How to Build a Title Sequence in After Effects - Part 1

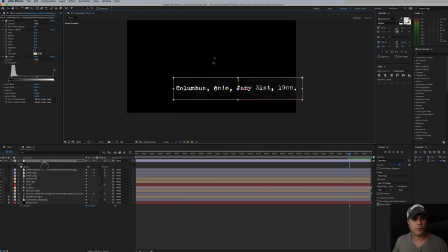[28:49]
Now you can see here with the whites being drug, taking the slider to the left here, it's making this texture inside this image come out too much, and I don't want to see too much of that, so I have to be careful of that.
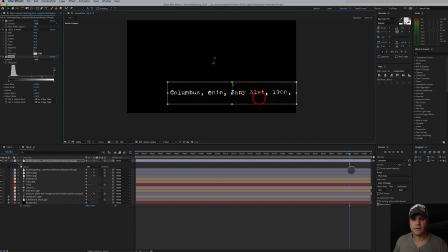[29:09]
I think that'll work. I also don't want to be too close to my title here, because by the time I get to this point, I just want to see the title.
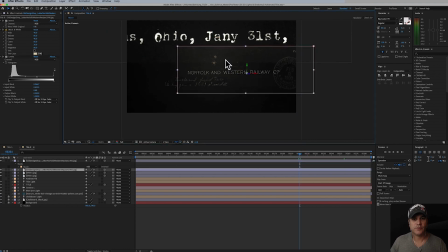[29:26]
Again, you can see this one, there's too much texture happening here. So this is a tricky one, because if I get rid of this texture, it's getting rid of this as well.
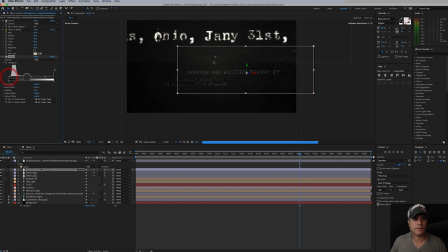[29:41]
So we're going to have to see about this one. Let's just go ahead and keep this for now. something I could do here is I could feather quite a bit and kind of
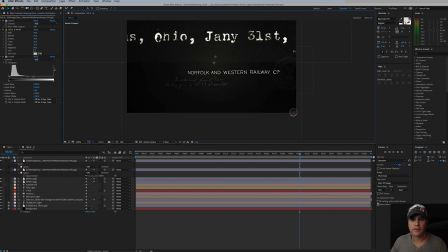that helps a little bit, but you can see, what is this back here? Is that my chalkboard?
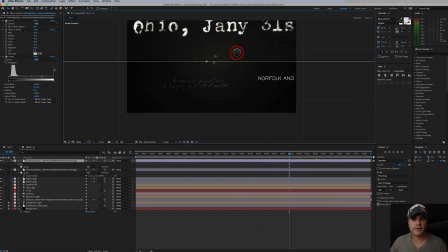[30:20]
Okay, so there's a layer right here. Okay, that's that. So let's feather this one. Let's bring this guy up. Okay, I want to bring this guy back in Z.
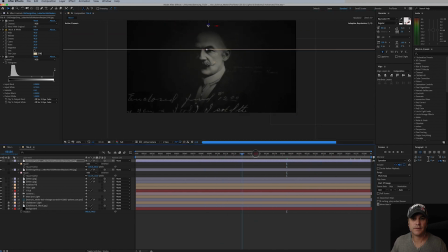That's looking kind of cool. Save.
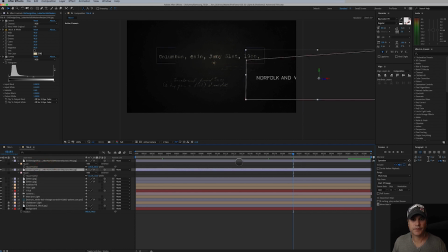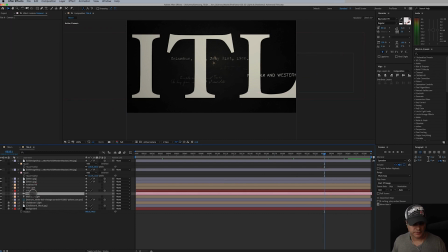[31:00]
And I'd probably go ahead and turn my AA camera depth of field on.
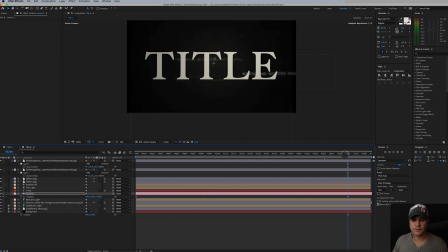[31:09]
And let's hit U for position. We're going to make this guy ease in here. And the reason I'm doing this is because here I'm at, I'm 10 seconds into my animation, right?
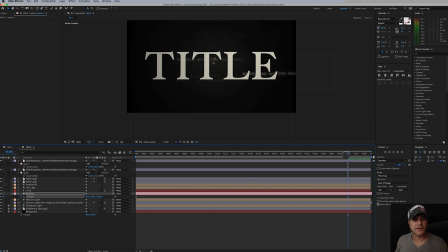[31:22]
So if this is like a Tidal, I don't want to go take a full 10 seconds to get to this end Tidal, because then it leaves me like, what do we have here? So that's 12 seconds. So we're at 10. Let's actually make it even.
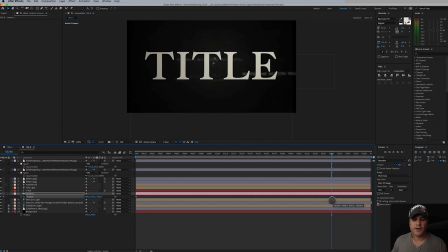[31:37]
Let's go right here to 10 seconds even. So if I'm fully pulled out with my camera at this point, that's 10 seconds. The end of my timeline here is 12, because my entire Tidal sequence here is 12 seconds.
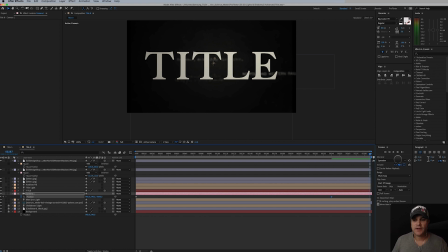[31:50]
I don't want to just give it 2 real quick seconds to read, because we've been seeing so much information flying past us visually. We're looking at everything. We want to have some time to really settle on this title, whatever this title is.
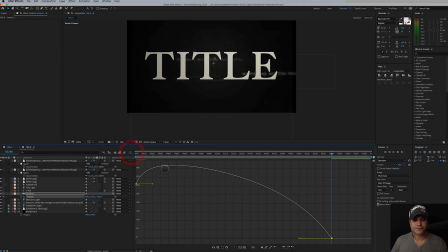[32:02]
So I want to move my camera in quicker to this endpoint. So easy ease by default is going to stop, it's going to default to this value, which is what, 33%.
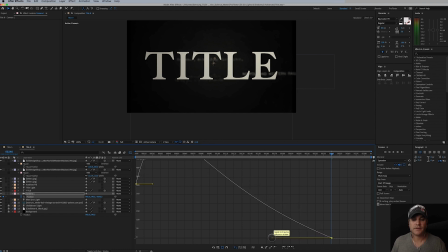[32:16]
Let's just take it. I think in my testing, I was around 60%.
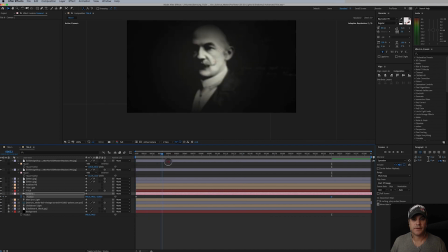[32:25]
So that would probably work right in there. And I've got depth of field on. Now, again, we can see this text in here, and we don't want to see that text by the time we're to our title. By the time I get to my title, I just want to be focused on that title. So let me save here. I'm going to, okay, ambient is not turned on.
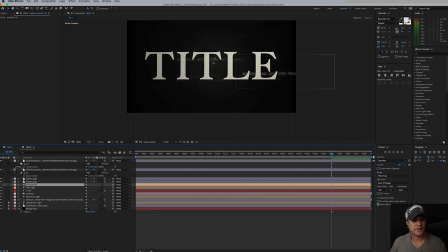[32:43]
There's the ambient. So we need some light to only affect our textures here.
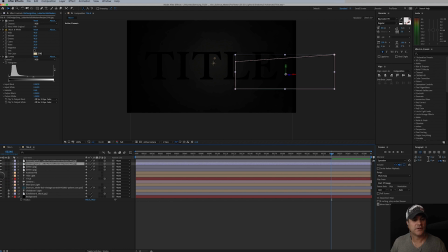[32:50]
So what is the light? So title. Okay, so our title light is the one that's lighting up all of this back here.